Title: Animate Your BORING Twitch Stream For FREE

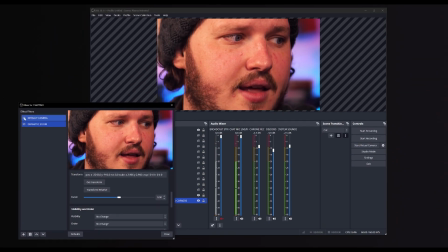[4:07]
Now, if you move our mouse up to the filter list and click our default filter eye, it should zoom back to the default state.
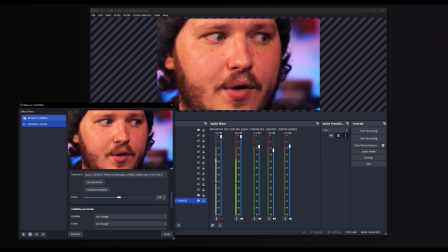[4:13]
And then we click the dramatic filter's eye, and it should zoom in. This is a bit too slow for my liking though.
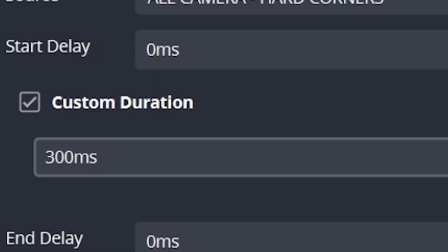[4:18]
It's meant to be dramatic, which means fast. So click the dramatic zoom, go to custom duration and change this to 100ms, AKA 0.1 seconds.
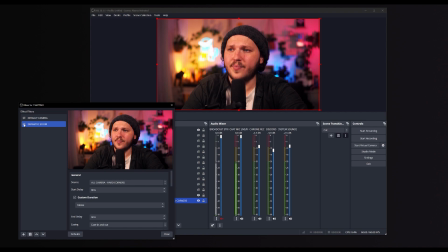[4:27]
Now, if we test it again by going to default first and then clicking dramatic zoom, it's much faster. Now you're probably thinking, yeah, cool, but I can't be clicking eyeballs midstream in some little window.
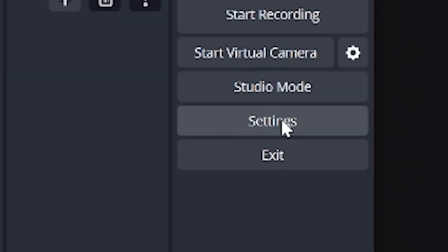[4:36]
How do I activate it? Great question, Billy Bob. We're going to use hotkeys. So go to your settings and click hotkeys and search for the filter. First, default.
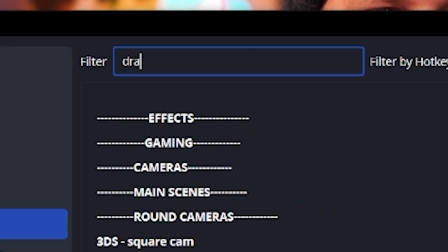[4:45]
You'll set a hotkey for activating that and then search for a dramatic zoom and set a different hotkey. I'm gonna use CTRL SHIFT 1 and CTRL SHIFT 2.
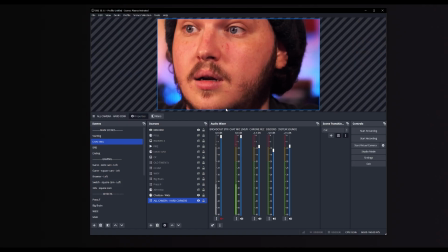[4:52]
Try to set the hotkeys to things you can reach easily, but not something you use all the time.
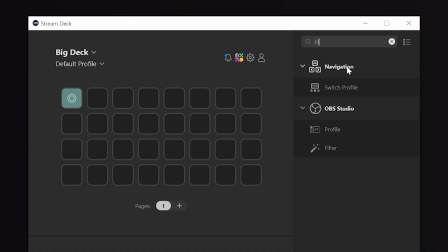[4:57]
And if you do have a Stream Deck, you can use that. Just open the app, search filters, and it will have a button inside the OBS filter control to set one up. And well, that's it. This process is pretty much how we're going to do all of our scene animations.
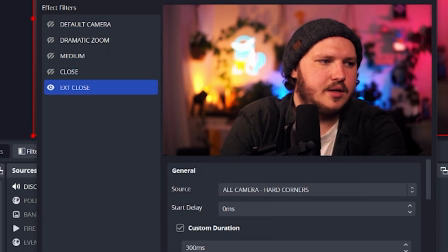[5:09]
For example, if I wanted to, I could create 3 move filters on my chatting scene, select the camera source,
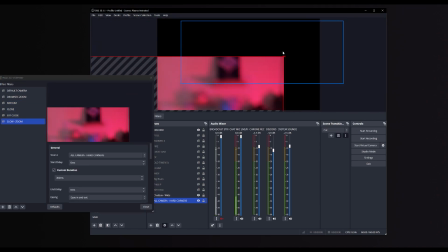[5:14]
same as before, and then zoom each one in slightly more, getting transform on each one, and now I can activate camera movements from a wide to a medium to a close up, which of course helps me keep my chatting really engaging.
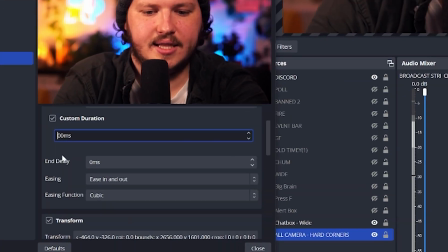[5:26]
Personally, I like to add 2 really slow zooms, so I make a close up and then edit the length to be 5000ms, aka 5 seconds long. This is really subtle and helps draw the viewer in to what I'm actually saying. But find what works for you, because again, it's quite a simple process.
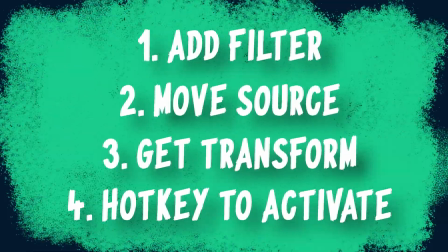[5:41]
You add a new filter, move the camera, get transform, add a hotkey, and voila, you're done.
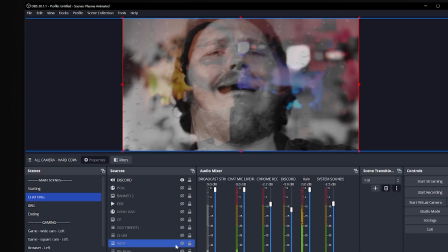[5:46]
This exact process is how I created my sad movie scene. I have this scene called Press F with rain and a camera that is black and white. I set this up in a video from a few weeks ago that I'll link in the description if you want a scene like this.
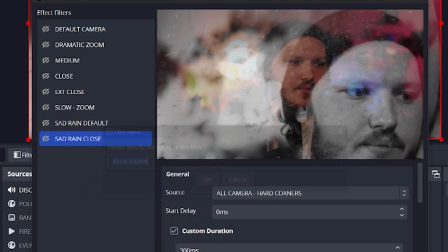[5:56]
But essentially, I simply added a series of moves to this source that were all 8000ms,
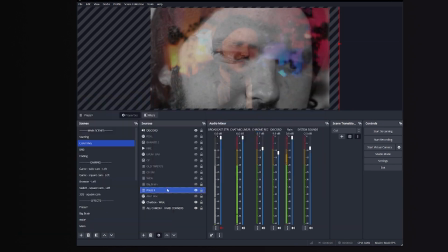[6:02]
aka 8 seconds long, so when I turn on my rain scene, it's the same hotkey that starts that movement.
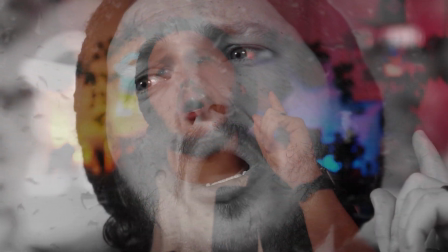[6:07]
And if I wanted, I could layer this with several versions of the source at different opacities. But I'm lazy, so I stopped after just tying together several move filters. Wait, what was that? You can tie together several move filters? Yeah, you can. Let me show you. Let's use our webcam as an example.
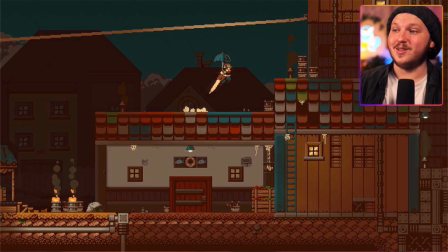[6:22]
We want to animate our webcam so it can go to any of the 4 corners on our screen, or even change sizes at the press of a button. This way, if your camera is blocking important game elements, then you can easily press a button and have it move out of the way. Let's head over to our gaming scene.
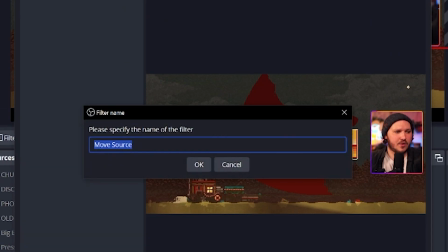[6:35]
Here I have my webcam source. I'm gonna add a move source filter like I did earlier, but this time I'm gonna add it to my game scene and select my webcam source.
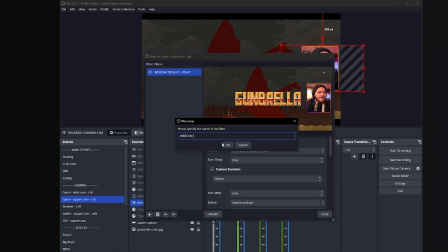[6:43]
From there, I'm going to create my other filters to lock in my 4 movements.
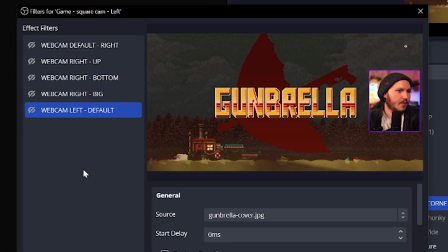[6:47]
Exactly the same as animating my camera to zoom in earlier, but instead, we're just moving the webcam's position and size.
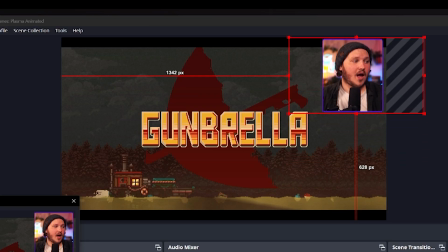[6:53]
The snag though is when I look at my monitor, I naturally am facing right to left, which draws my eyes to the center of my screen.
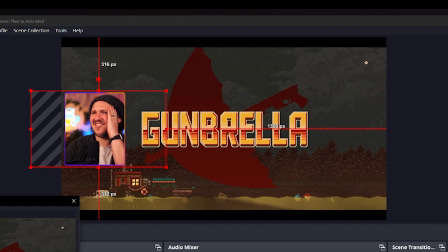[7:00]
It's nice to look at when it's this way. So when I animate over to the other side of the screen, it becomes really awkward because I'm looking at a wall like some sort of sick freak. So let's fix this. Of course, yours might be the opposite, so just follow this, but in reverse. We're going to tie together several movements and even a spicy flip to fix this.
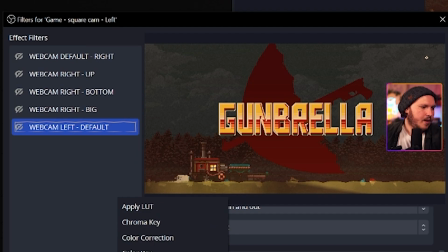[7:16]
Take your webcam back to the default state, make sure you save that as a placement, and then move it off screen to the right and make a new filter in this position.
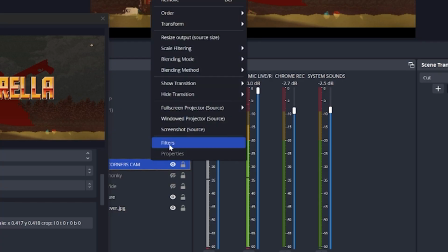[7:24]
Call it exit right. Now right click it, transform, and flip horizontally.
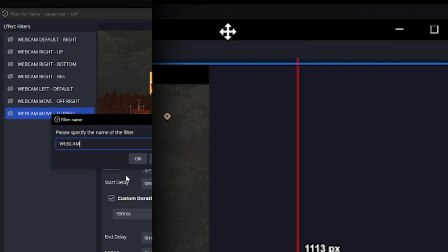[7:29]
Make a new filter and call this flipped. Now make 4 move filters for 4 more movements, one moving the webcam upwards above the canvas,
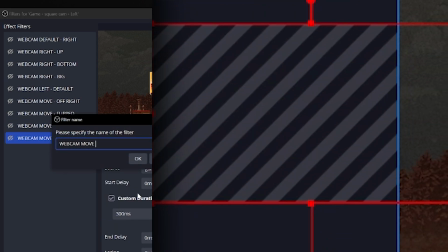[7:36]
the next moving it far to the left above the canvas, and next down to the left of the canvas,
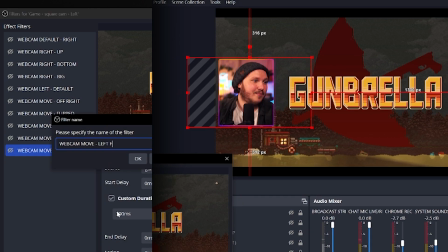[7:41]
and finally put it on the left of the scene where everyone can see it, and add the final filter position.
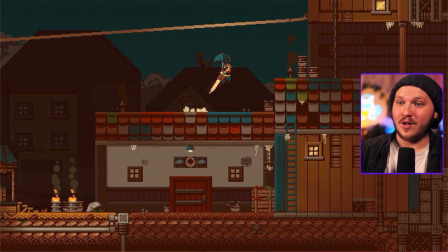[7:47]
In short, we are making the webcam exit, jump over the canvas, kickflip it, and then re-enter on the other side.
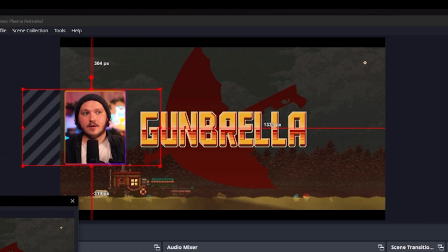[7:53]
And if we work our way through these filters to test it, it does just that.
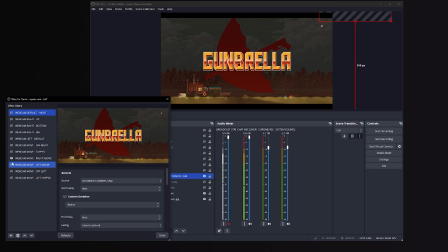[7:57]
It starts on the right, moves off screen, flips, goes above it, moves across the other side, back down, and then in on the left. Now, we don't want to hotkey all of these individual moves. That would be an absolute pain and sounds like hell. We want to tie them together so that when we activate the first movement, it activates the next and the next and the next and the next.
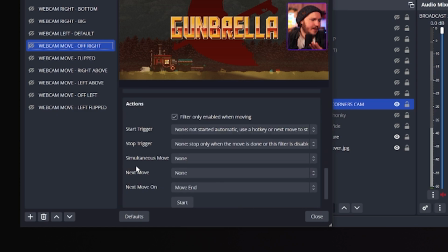[8:15]
Our first move should be off right.